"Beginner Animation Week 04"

Hello again. This is our last video for the Little Beginner Animation Camp. So I'm so excited that I had you guys and thank you so much. So the next step that I'm going to do is I'll be taking an amalgamation of your animations that you've made over the past few weeks, and I will set up a small little YouTube for you and your parents to get to view the work that you've done over the camp.
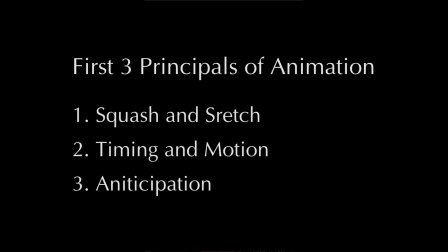30s
So we've only really touched base on like the first three principles of animation. So squash and stretch, time and motion, and anticipation. And so I want to kind of go over more, of course, but I'll just talk more about like backgrounds and the walk cycle.
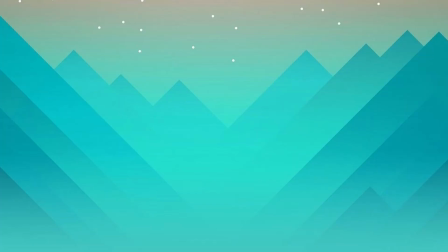51s
We'll focus just on those two on this video. All right, so when we're discussing like dealing with the backgrounds, what a lot of animators will do,
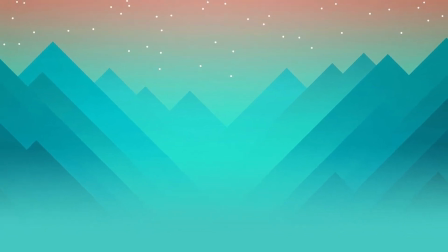57s
at least in the 2D realm of traditional form or digital form, is we pre-make the backgrounds.
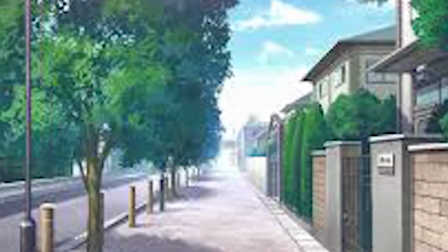65s
And we do a thing of layering for animation to give it the
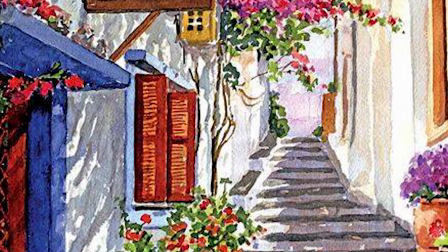70s
illusion that the painted background is interacted and animated with the actual character. Now, if you have time, you're more than welcome to input a background for your walk cycle. If not, it's more important you at least get the walk cycle done.
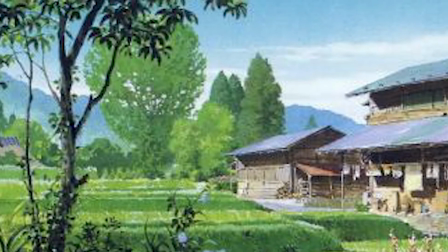85s
Say that you have a mountainous terrain with a lot of trees. Some of the trees in the back you won't notice
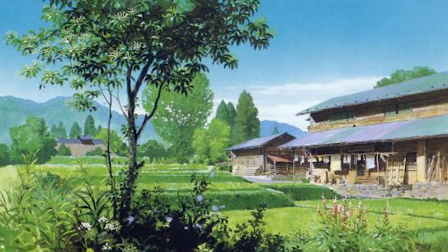93s
moving so much, and which, think of it in real life, when you look further back, it's hard to see movement when it's further back. Wherefore, if it's up close, you get a little bit more of the details.
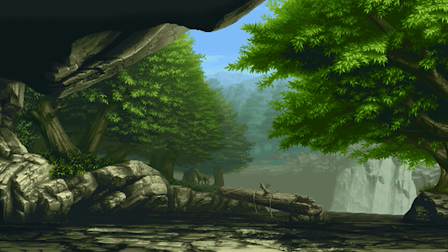104s
And what they do is they have the background be all the still painting, while in the foreground or like upper layer, they have maybe a couple trees that they, instead of just watercoloring putting them back,
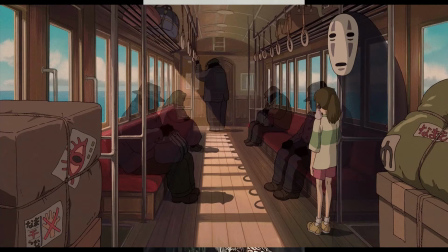119s
they hand paint or they draw to have slight movements or shakes of the wind. And sometimes you're in the city and you don't see much movement, so the animation of the background doesn't move as much or as subtle. It's always good to have your background maybe slightly moving.
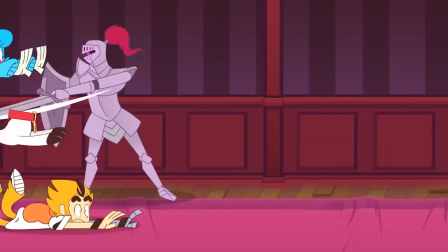138s
Not always, but it's usually a good one, because the more the character interacts with the background or the world around it,
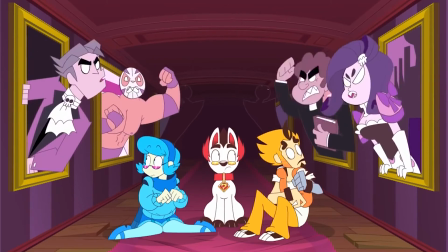146s
the more the audience can be illusioned into this world that you've created. All right, and now we're going to kind of discuss the walk cycle.
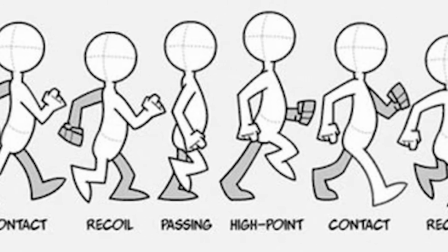158s
So we all know that we're doing the walk cycle, but there's a little bit of tips and tricks of the walk cycle.
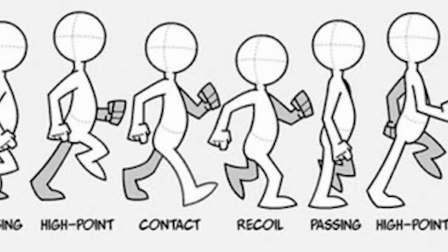163s
So last week I mentioned how actually doing it in like jagged steps,
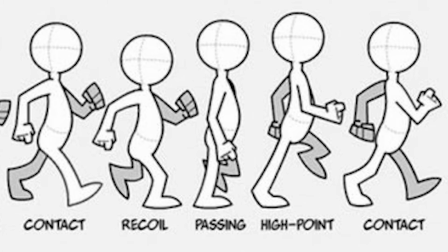169s
kind of to get the feel for it and the gravity of how things are, but also put into consideration time and weight.
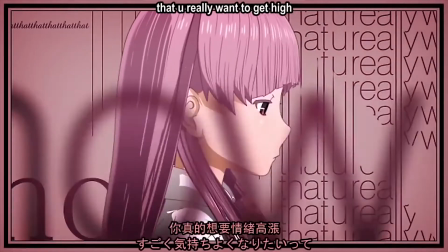177s
So there's weight, and what I mean is not if the person's heavy or skinny, it's where does the weight carry the character.
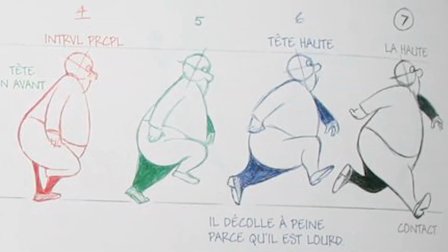184s
And maybe it is, if the character has a big belly, then as they walk,
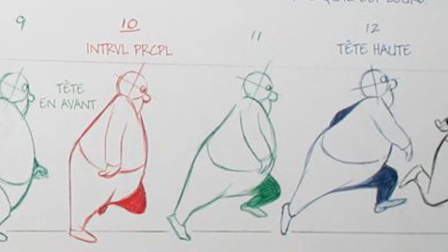189s
the belly may jiggle slightly, because humans don't just levitate, walk in a straight motion. We move our arms and we bob our head as we walk. And so consider that when you're doing your walk cycle.
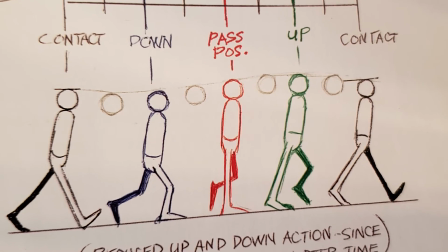202s
Although you can do levitating, like all the same types, it's a lot more natural to have our walk cycle slightly
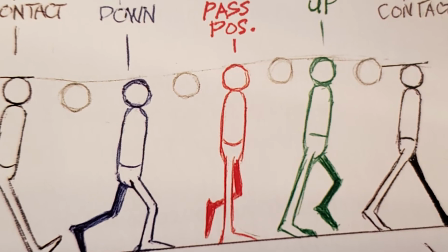211s
duck when we have an impact on the ground and lift up when we're pushing up. So the walk cycle isn't a straight line, it's like a fun little curvy roller coaster, a nice subtle curvy roller coaster. It can be a little bit more extreme if you'd like, but yeah, a curvy roller coaster. Here's a little bit of a trick of what you can do with the head. Like, I like to just draw them all out in a circle and have a plan for that. Or when I'm drawing, as I'm drawing, I just know to push the head down and just focus on the head for a brief moment.
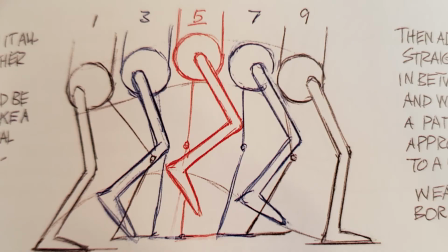247s
Another thing with that is kind of the leg movement.